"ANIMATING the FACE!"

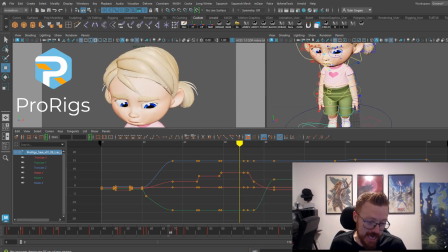(53:49)
Which she's looking really sad, which is great. Okay? So now what we're going to do is we're going to have her, I want to, since this transition of her looking up confused, I'm going to actually have her start to look up right here. Like this.
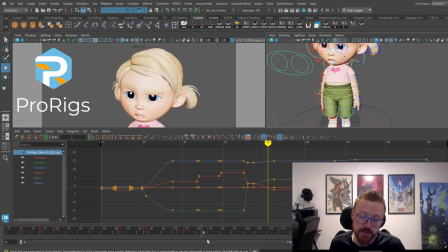(54:13)
She looks up, and then she blinks, okay? Another fun fact, okay? Your eyes are never going to move too much without your head moving with it, okay? Eye darts are different. Like, it's just a dart. It's just a little bit. My head's not going to constantly, like, when I'm eye darting, go like this, right?
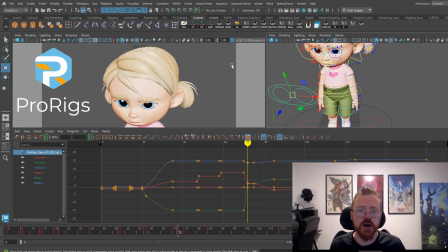(54:32)
That's just weird. No, but if your eyes move enough, your head is going to go with it, right? So let's see here. I'm going to do it. I like literally can't like I'm trying to move my eyes without moving my head.
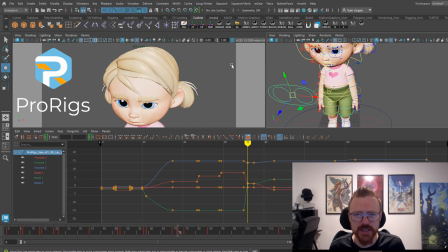(54:49)
Right, okay. There we go. But unless I'm like purposely doing it, my head is going to move with it. I just did it by accident. I looked over here and I looked, right? Your eyes are never going to move so much that your head doesn't move too.
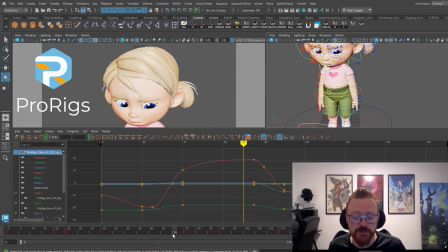(55:04)
Eye darts are not, your head's not going to follow your eye darts, okay? Because they're just darts. But if your eyes are moving enough, your head is going to move with it, okay? So let's go ahead and copy this, paste this pose, and then ease into it a little bit more.
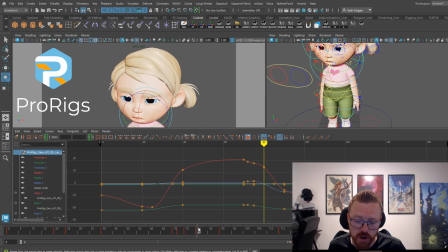(55:26)
And then we're going to have her go down with her head, like this, okay? But I don't like quite how much she's coming up like that. So I'm going to go ahead and ease off of that just a little bit.
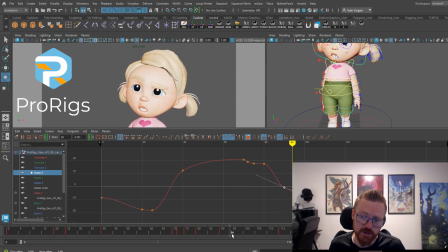(55:44)
And maybe she goes into that a little too fast. There we go. Okay, I'm liking how that looking. Let's save it. Let's go ahead and save it. Okay, let's see what we have so far with our eye darts.
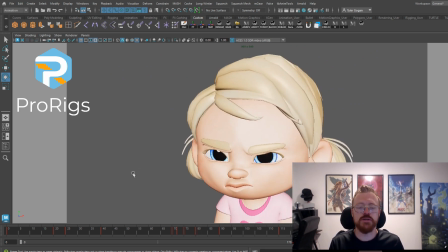(55:58)
Right? Ooh, man. Ooh, those eye darts are going really far, right?
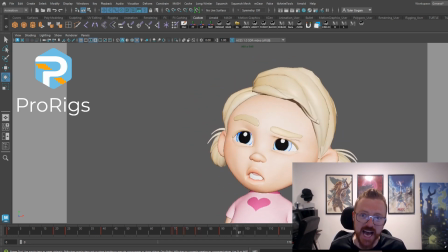(56:03)
Like, especially when that's sad. She's like sad and she's like looking down to the side.
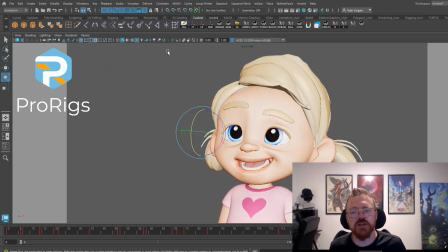(56:08)
Oh man, those eye darts are like really working for us. Okay, they're like the bread and butter of the like facial acting, right?
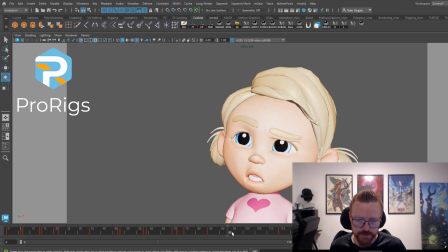(56:16)
This is like so good. It puts a brain in their head. Okay. So she's gonna eye dart here as well. Look over this way, just a smidge. Go down a couple frames, copy and paste.
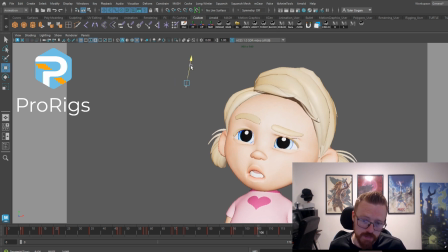(56:30)
Move it back over or up, you know, and have it hold.
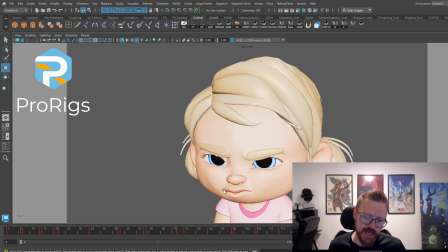(56:39)
All right. Yeah. Oh, yeah. That's so good, right? That's so good. We're really getting that sense of like confusion, and she's got a brain in there. She's trying to comprehend things, right? Now we're gonna have her. Maybe she can eye dart 3 times here because she's angry.
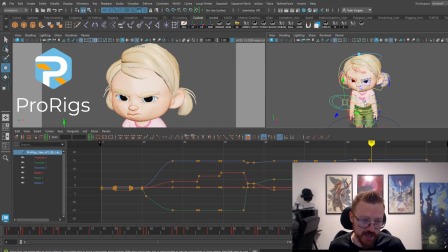(56:58)
You know, when somebody's angry or feeling intense feelings in their brain, they tend to eye dart more. Fun fact. We can have her eye dart. She's looking into the eyes of her dad that just took her candy away,
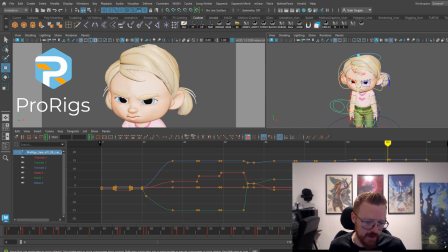(57:16)
or gave her like a little spanking or something. She's mad. All we know is that she is mad. Don't know why, but she is not happy.
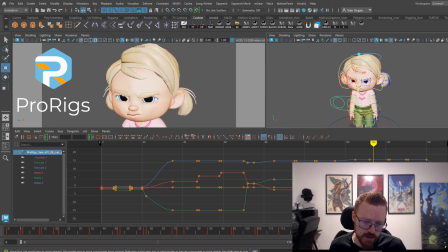(57:32)
Let's see that. Okay, yep, we're gonna have her eye dart just a little bit more this way. Eye darts back that way, then back the other way. Oh yeah, so good, right?
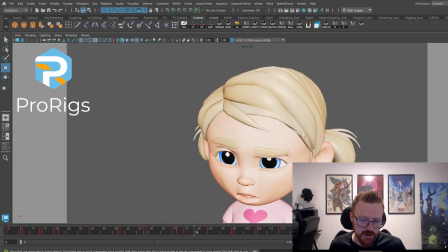(57:47)
Oh man.
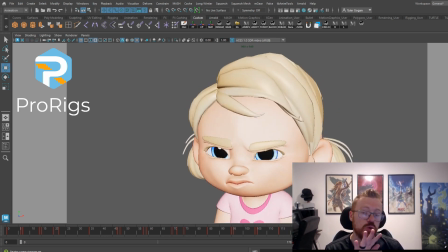(57:51)
Yeah. Okay, guys. So I think this is where we're gonna wrap up this tutorial. Okay. We got a lot out of this tutorial.